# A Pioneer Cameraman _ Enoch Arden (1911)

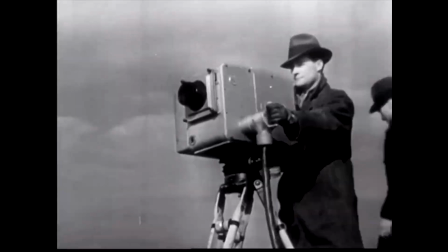7s
Lights, camera, action. We all know the line, even if you've never been on a movie set.
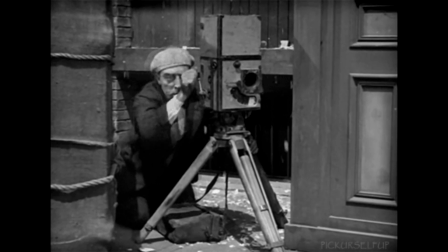13s
But when we watch a movie, we rarely think about the people behind the scenes making it all happen.
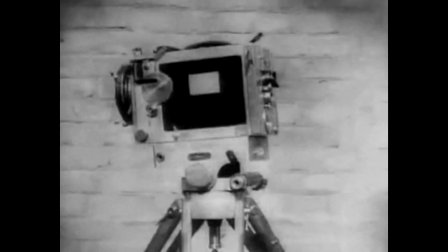19s
Of course, we're not supposed to. Still, it's surprising how little we think of the most fundamental tool of filmmaking, the camera.
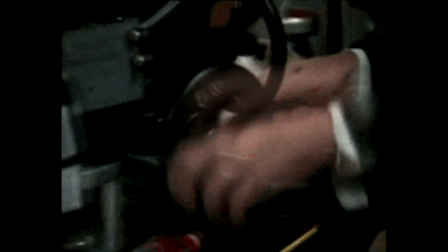28s
And behind the camera is a person making creative choices to bring the movie to life.
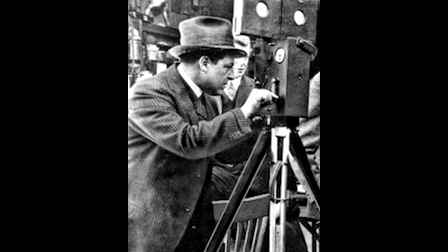33s
Today, I want to talk about the pioneering work of G.W. Bitzer, considered the first great cinematographer in American films. This is 100-Year-Old Movies.
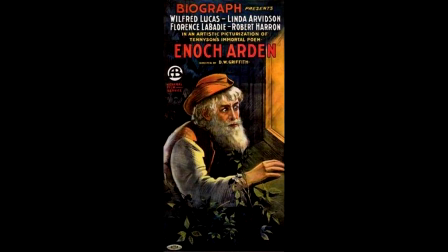47s
Enoch Arden is a 1911 dramatic film directed by D.W. Griffith for the Biograph Company.
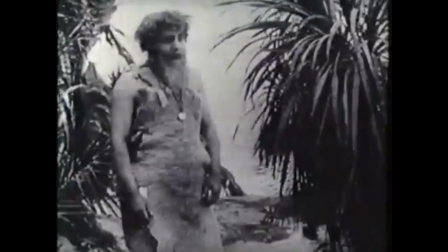53s
It's based on a poem by Alfred Lord Tennyson. It tells the story of a man who becomes shipwrecked on an island for years.
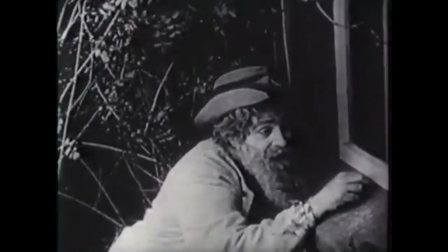61s
After he's rescued, he returns home to find his wife remarried to his romantic rival.
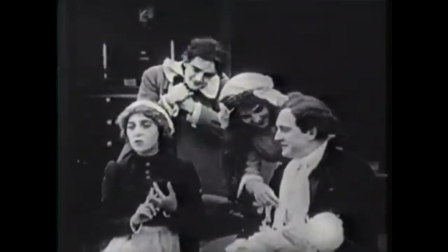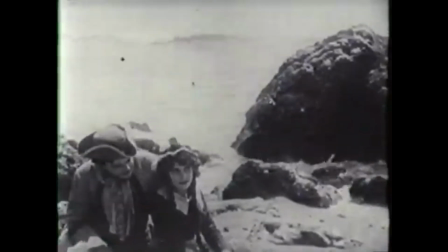71s
The opening of the film shows the romantic triangle meeting on the beach. The waves crash on the rocky shore.
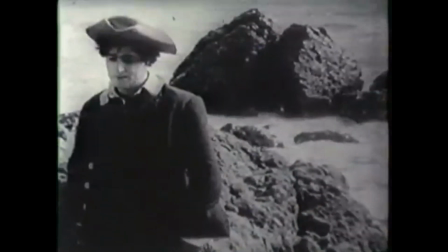79s
This is a great example of using the setting to underscore the feeling of the scene.
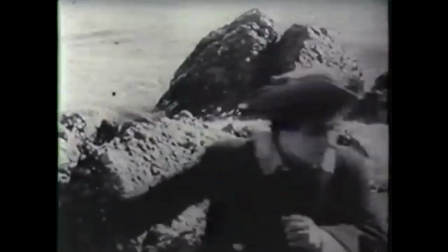84s
A placid picnic scene would not show the tension so clearly.
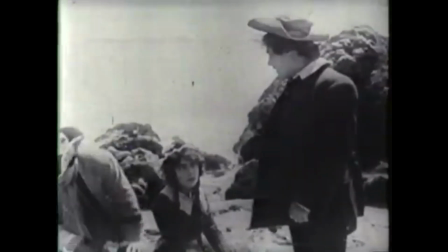88s
Also, the pivotal point of the story is when the main character is lost at sea,
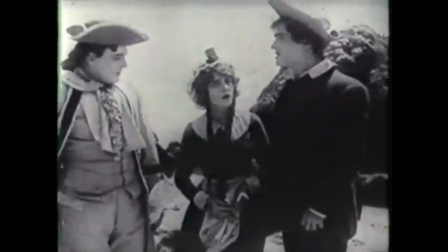93s
so showing the sea early and often is a good way to establish its importance.
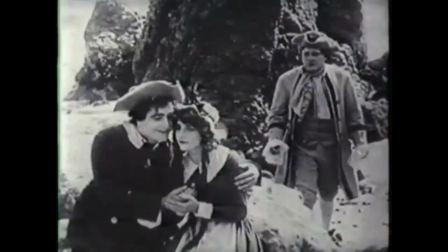99s
As the title character wins the girl's affection in the foreground, the jilted lover witnesses them from the midground.
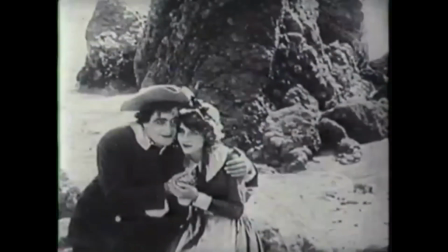105s
This connects and separates the characters in a single shot. It's visual storytelling.
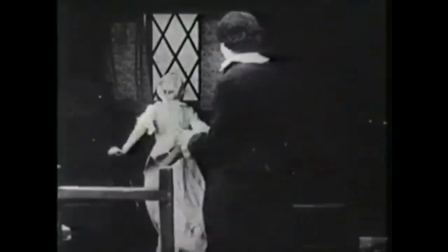111s
This type of shot must have interested the director and cameraman because they experiment with it further in
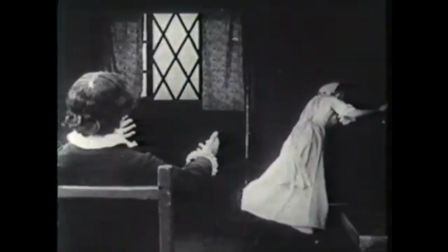117s
a scene where Enoch lets his bride explore her new home while he sits in a chair in the foreground.
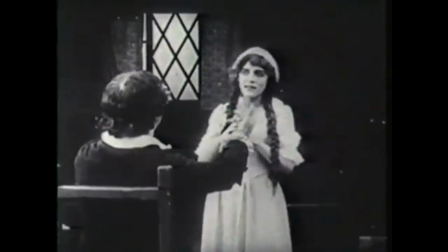123s
Here it appears awkward, and it adds nothing to the visual storytelling, which shows us that not every experiment works out.
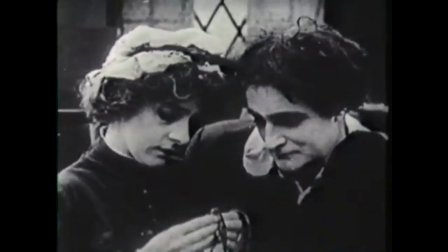133s
Enoch takes a job on a ship, but before he sails away, his wife gives him a keepsake in this intimate close-up.
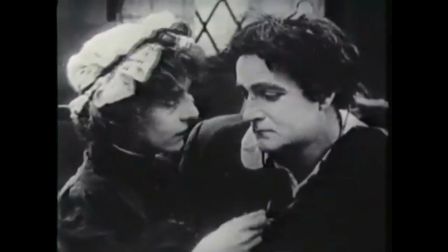139s
By isolating the characters in such a close shot, it shows us their emotional connection better than just telling us they're in a relationship.
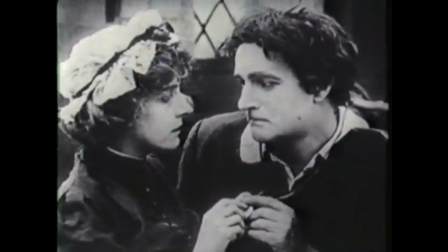146s
When the camera is this close, it really picks up the subtleties of an actor's performance.
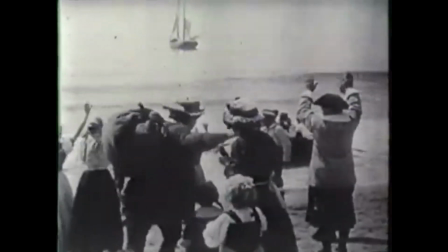153s
Back at the beach, Enoch departs. The romantic rival returns.
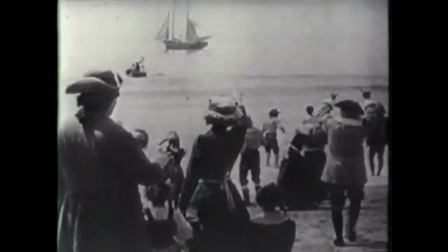160s
If you understand foreshadowing, the implication is clear.
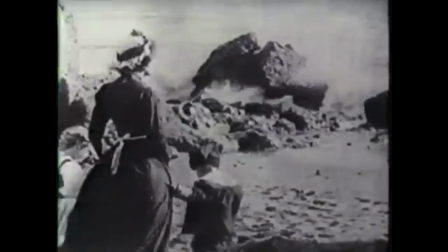165s
Even before Enoch gets shipwrecked, the shots of his wife looking desperately out to sea portends his doom.
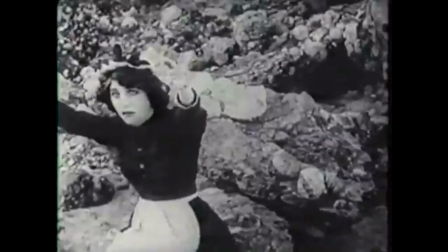172s
The filmmakers focus on the impact his loss will have on his family rather than on what happens to him.
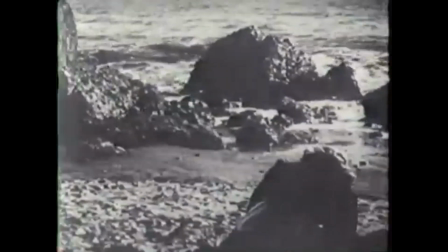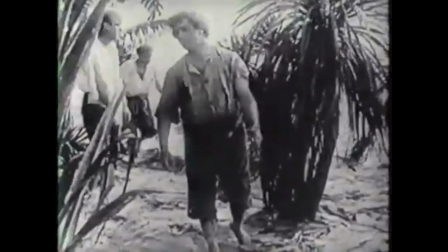184s
The years pass with Enoch stranded on a desert island, watching his crewmates die until he's the sole survivor.
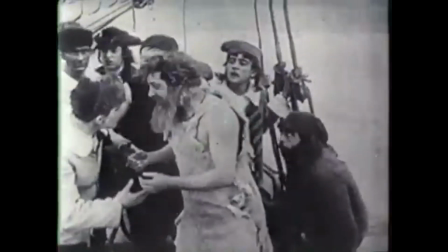194s
Though Enoch is eventually rescued, when he returns home, he finds his wife remarried.
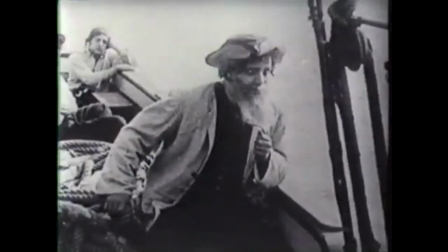202s
The once happy-go-lucky man has become haggard and haunted.
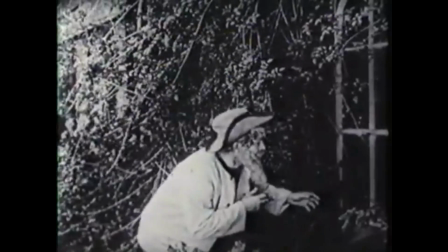207s
The way he's shown secretly peering in the window makes him appear as an intruder.
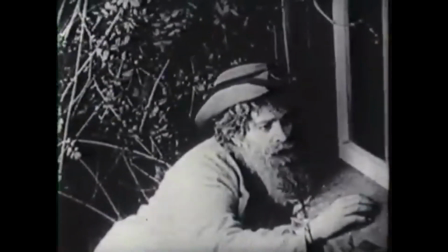213s
This is not a happy return. He's the outsider now, visually taking the place of the man who was once his rival.
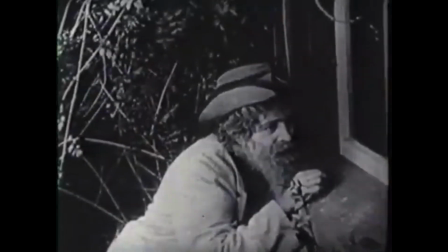221s
He leaves them thinking he died at sea years before.
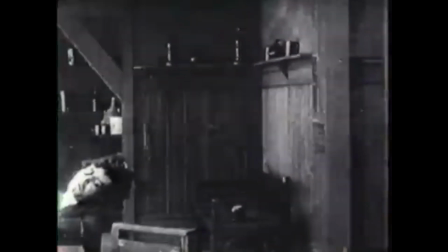226s
With no more motivation to keep him going, he checks into a room and passes away.
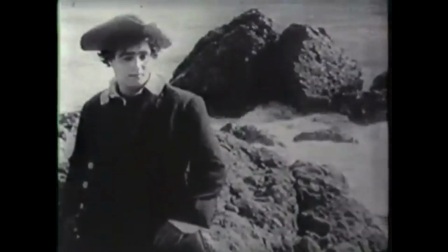234s
What stands out about the film for me is how different it looks and feels for its time.
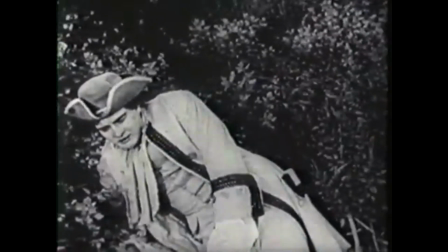240s
It's a melodrama with a lot of emotional beats from scene to scene.
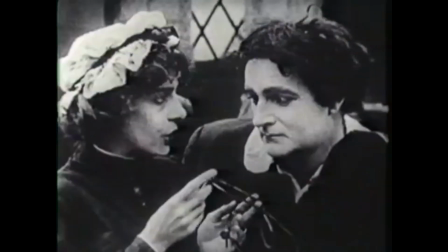245s
It's not so much the technical aspects of the close-up, which had been done before, but how they use the close-up dramatically.